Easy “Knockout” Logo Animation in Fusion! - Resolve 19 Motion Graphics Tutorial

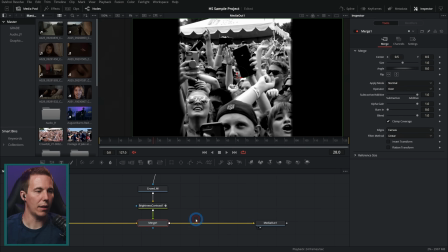503s
Yeah, cool. Okay. One thing I'll do after this is add a glow. So just shift spacebar and I'm going to grab glow.
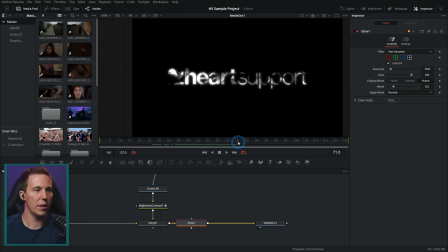510s
It has the GLO on it and hit add. And we're not going to start this glowing until about the time this starts to get bright. So we're going to keyframe this glow and bring that down. Then right about here, we're going to bring it up. We're going to bring it up a little bit. I'm going to adjust the glow size, something like that.
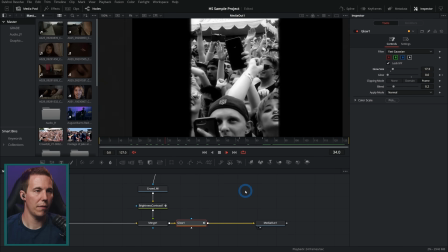530s
Cool. So now we have just a little bit of glow happening.
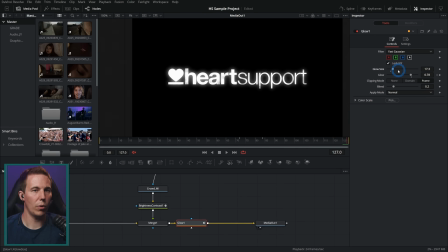535s
Yeah. Okay. And then we'll take the glow down a little bit. So it kind of swells and then comes down. All right, let's go open to the spline and grab all of these and hit F on the keyboard to flatten out these things.
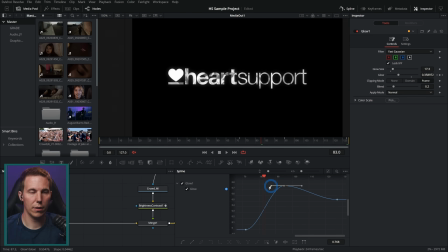554s
I'll actually move this one over a little bit, hit F again. I can grab this handle and hold down Alt to kind of drag this out flat.
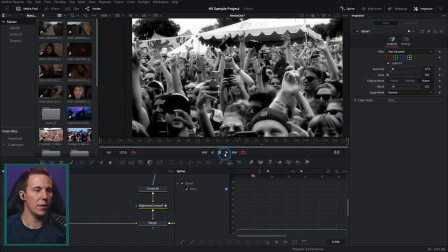563s
Hold down Alt and grab this, drag this flat. So now that's just a real nice smooth where it makes that glow bigger. Yeah. That's cool.
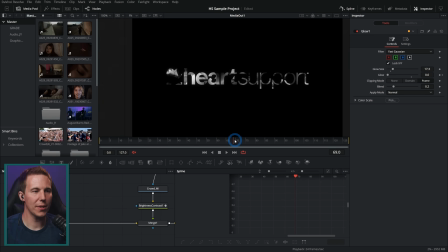574s
It feels like it's kind of, it's almost like it's welding it in place, you know, kind of, oh, that looks sweet.
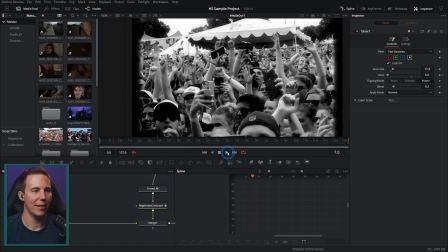581s
Love that. Okay.
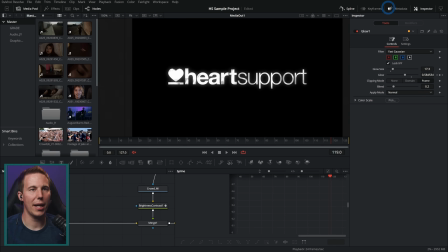585s
heart support. There we go. Now, this is great, but it's just kind of black and white. And so I want to add just a little bit of character to this. I'm going to go to my graphics, and there's this background texture.png. I'm going to grab this and bring this down, merge this over our background, just our black background here.
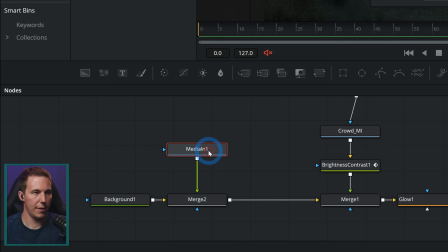602s
And this is our texture.
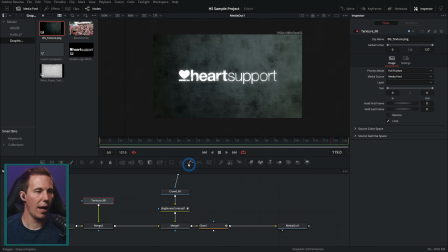606s
So now we have this background here, and I think I'll just grab like a ellipse
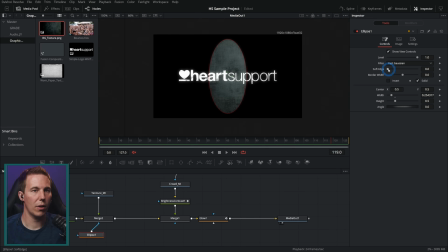612s
and mask this with an ellipse and make it really soft like that.
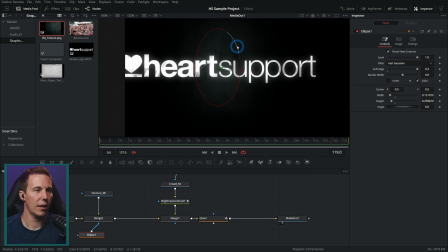617s
You can just get away with a lot with just a big soft ellipse like that. And just adding a little bit of streak here.
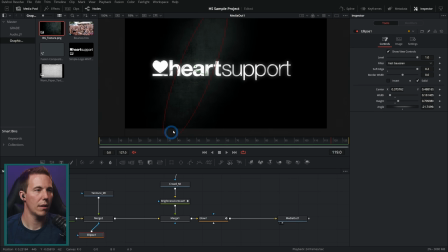624s
Actually, let's maybe just do something like this. Yeah. Cool. Maybe I'll add another one. I'll just copy and paste this ellipse like this. Move this over. Yeah. Just so we break up that background a little bit and it doesn't look just pure black.
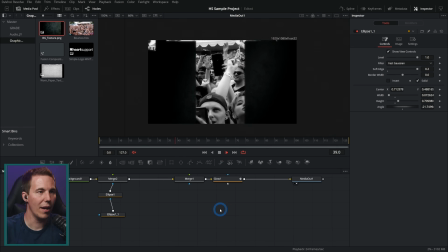644s
So now, as we do this, we have that background. Yeah.
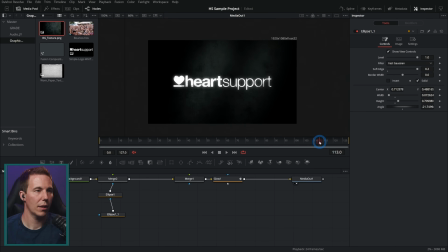650s
Cool. Okay. I think I might take this down just a touch. Take this blend down to where when it's really glowing, you see it. But other than that, it's really subtle.
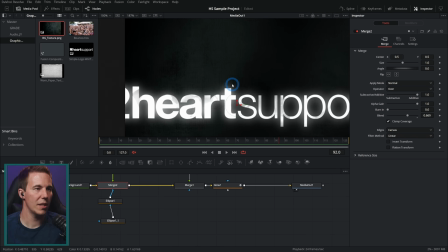664s
This also adds just a little bit of color too, because this background isn't totally black and white. It's kind of bluish. In fact, we could even make this a little bit more blue.
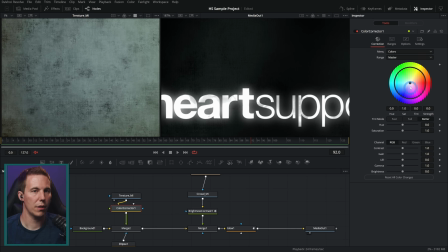678s
Let's actually grab our color corrector here. I'll just kind of push this towards a little bit more blue.
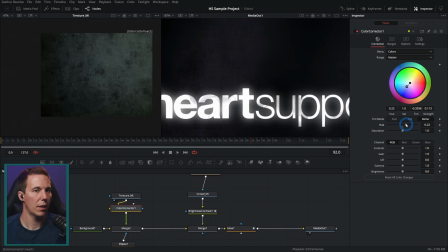686s
Change our hue around a little bit. Saturate it a little more. There we go.
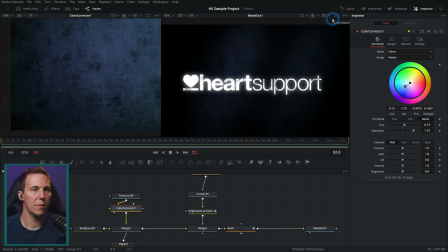697s
Yeah, we'll have just a little bit of blue in the background. That just makes it look a little bit more rich than just the pure black and white.
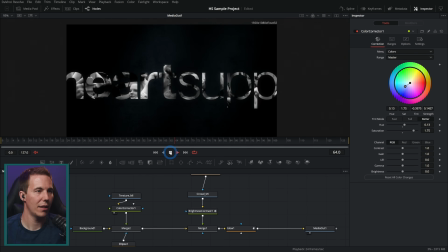704s
Yeah, there we have that. That looks sweet.
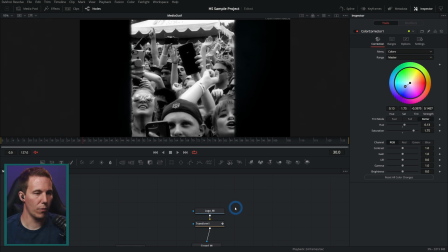710s
That looks sweet. So this is pretty easy. Just to kind of review, we have our logo, and then we're transforming that.
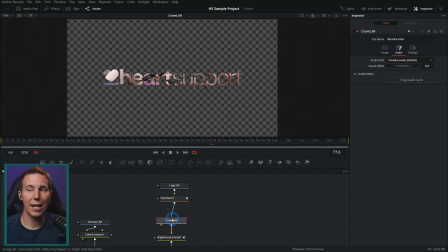717s
That's just scaling that like this. Then we're using that as a mask for our crowd, and we're color correcting that just black and white.
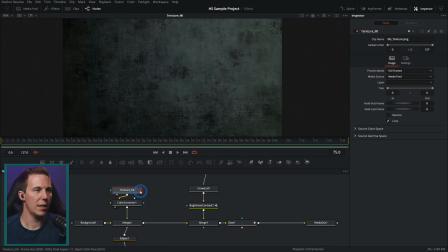726s
And we're putting this all over a black background with a texture over it that we've color corrected, and we've added a little mask to.
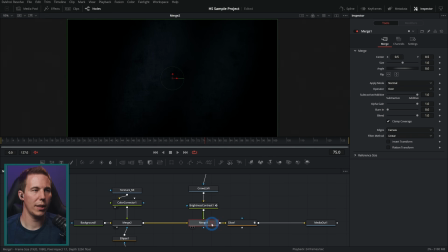733s
So just to make these kind of little streaks for our background, really simple, easy background, put this black and white over it, and we're just animating that brightness and contrast to get a little bit brighter here and kind of blow out those details so that we can see and read this a little better. Then we add a little bit of glow just to kind of bring it all together. Oh, that's so cool.